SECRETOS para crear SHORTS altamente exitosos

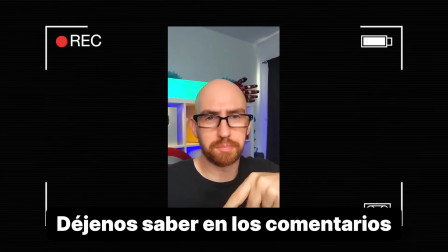[4:09] Déjenos saber en los comentarios.
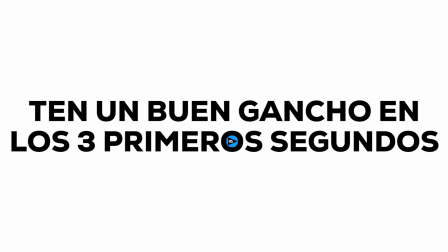[4:10]
Lo siguiente es muy importante porque los primeros 3 segundos del YouTube Short son absolutamente vitales porque contienen 3 funciones.
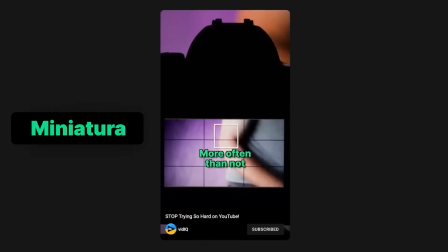[4:19]
Y esas funciones son básicamente la miniatura, el título y el gancho, todo en uno solo.
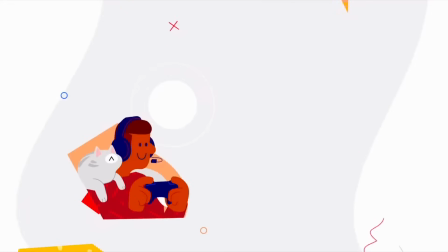[4:24]
La diferencia fundamental entre el video de formato largo y el YouTube Short es la elección.
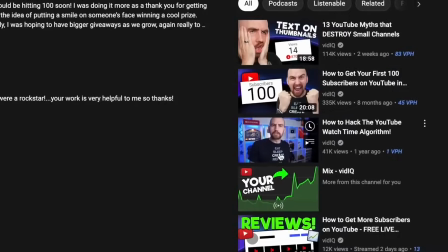[4:30]
Ustedes, como audiencia, siempre van a elegir qué tipo de video ver, mientras que con los shorts, YouTube decide por ti. Es decir, lo primero que ve el usuario no es la miniatura ni el título, sino el video.
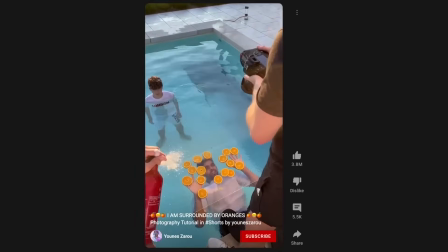[4:43]
Para lograrlo, pueden anunciar algo que está por suceder con imágenes llamativas, una pregunta interesante o las tres cosas.
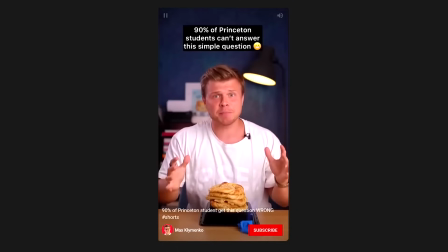[4:50] Tu cerebro no funciona y voy a probarte. Muchos estudiantes no pueden responder a la pregunta del pretzel.
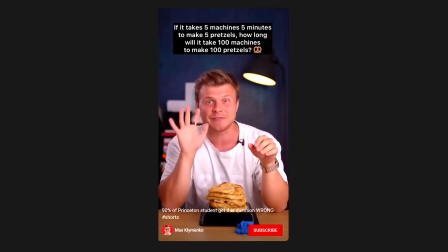[4:56] Veamos si ustedes pueden. Ahora, si 5 máquinas tardan 5 minutos en hacer 5 pretzel, ¿cuánto tardan 100 máquinas en hacer 100 pretzel? No digas 100, no digas 100.
Rob, sabes que es una trampa, pero todos están mirando. ¡Responde! ¡Son 100!
Si dijeron 100, están equivocados.
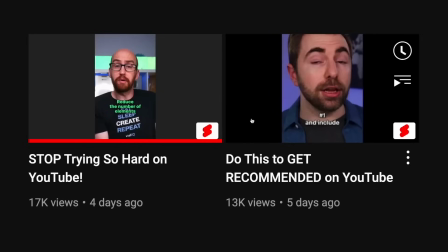[5:16]
Para resolver el problema que el usuario no vea la miniatura de tus YouTube Shorts o el título de los mismos, puedes usar los subtítulos.
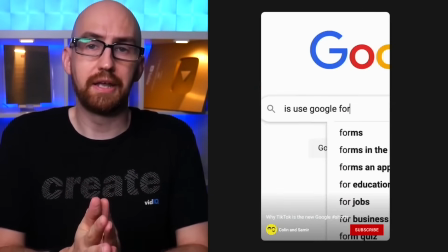[5:24]
Al principio de un video, pueden poner subtítulos en la pantalla que creen un título intrigante y de suspenso.
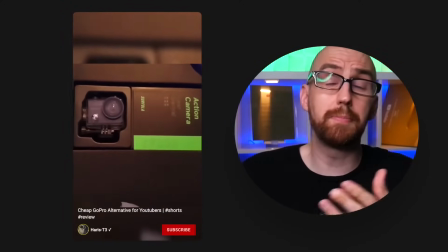[5:30]
Por ejemplo, supongamos que quieres hacer un video de YouTube sobre una alternativa económica a la GoPro Hero 10. En lugar de pasar a la reseña del producto, ¿por qué mejor no comienzan con un titular que llame la atención así como este? Con este subtítulo, más personas querrán ver el video hasta el final para averiguar la respuesta a la pregunta.
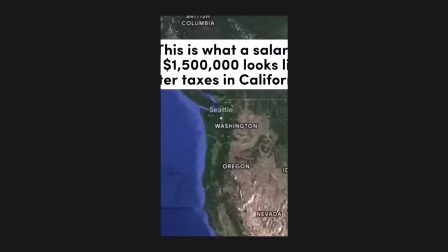[5:49] Así se ve un salario de 1.5 millones de dólares después de impuestos en California.
Siguiente. Efectos visuales llamativos. Oh, sí, hay que usarlo.
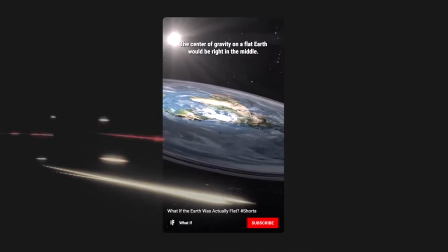[5:59] Esto es lo que sucedería si la tierra fuera plana. El centro de gravedad en una tierra plana estaría justo en el centro.
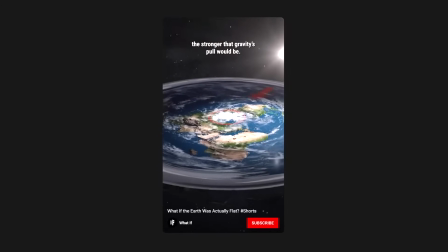[6:06]
Entonces, si es posible, pueden utilizar la narración visual para transmitir su punto de vista a la audiencia en muy poco tiempo.
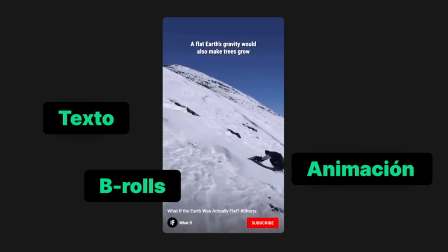[6:11]
Mostrar en vez de hablar. Pueden incorporar texto, animación, B-roll y más para crear un contenido de video dinámico y llamativo.
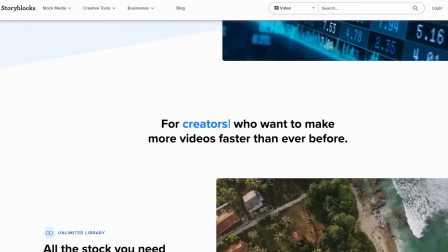[6:19]
Se puede encontrar mucho de este tipo de contenido en Storyblocks y otras páginas de imágenes. Algo que tal vez han notado en este video y en muchos de los shorts que hemos mostrado son los subtítulos personalizados.
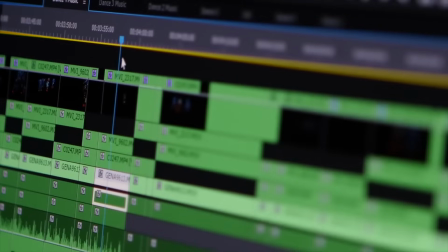[6:30]
Estos no son subtítulos generados automáticamente por YouTube. Se han agregado durante el proceso de edición antes de subirlos a YouTube. Además de darle un buen toque visual a tus videos, a veces los subtítulos pueden ser más fáciles de leer que escuchar el horrible audio que sale de tu teléfono.
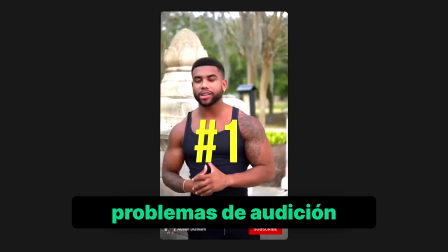[6:45]
Los subtítulos pueden servir para los usuarios con problemas de audición o cuando el video no está en su lengua nativa.
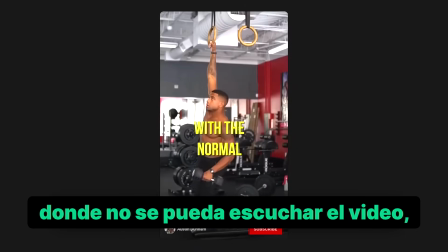[6:51]
O si se encuentran en un ambiente donde no se puede escuchar el video, como en un autobús, existen plataformas que pueden ayudarlos con eso. Pueden probar Discrete, es asombrosa. Y por supuesto, esto ya lo hemos probado en el pasado, no hay nada mejor que la experiencia.
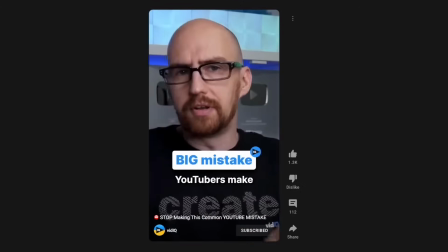[7:06]
Puede que les tome 10, 20, 50, incluso 100 YouTube Shorts antes de que comiencen a resultar. Pero lo bueno es que pueden hacer shorts mucho más rápido que videos de formato largo en YouTube. Desarrollen la mentalidad de un creador. Utilicen los YouTube Shorts como algo divertido.
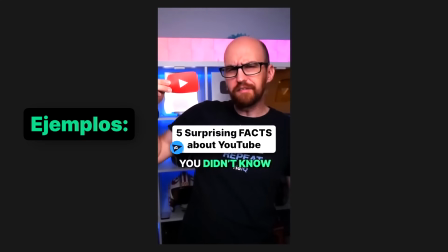[7:22]
Y diviértanse con eso.
Aquí hay cinco datos sorprendentes que no sabían de YouTube.
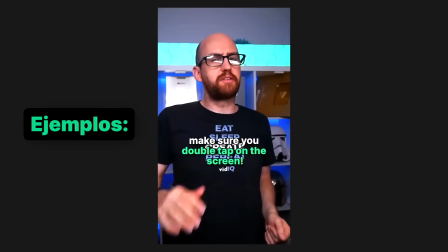[7:27] Si acaso crees que yo soy demasiado atractivo como para no deslizar, dale al botón de me gusta. ¿Por qué Elon Musk se entromete en todos lados? ¿Cuál fue el dato más sorprendente de YouTube para ti?
Sí, así de fácil. Tengo dos fascinantes datos para compartir con ustedes. Primero, estas luces a lo largo del video se han quedado sin batería, así que retrocedan hasta el principio para que se den cuenta del error de continuidad.
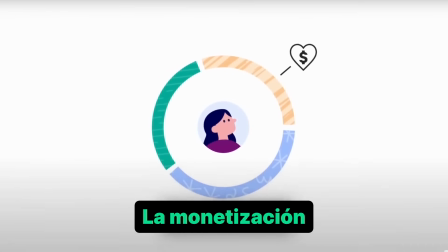[7:49]
Y lo más importante, de alguna manera, forma o cosa, la monetización va a llegar a YouTube Shorts en un plazo de 12 meses.
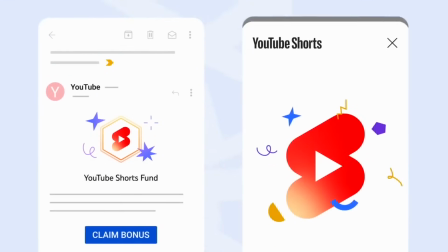[7:57]
Y no, no estoy hablando de ese fondo para creadores de Shorts que expirará a finales del 2022.
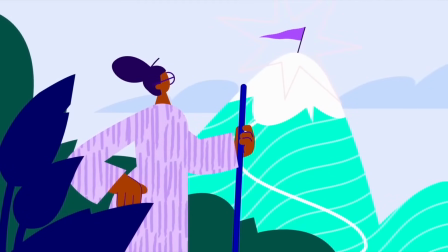[8:03]
Estoy hablando de algo mucho más beneficioso, fiable y sostenible. Todavía no sé qué es, pero YouTube se comprometió. Si no lo hacen ahora, se van a perder una enorme oportunidad financiera.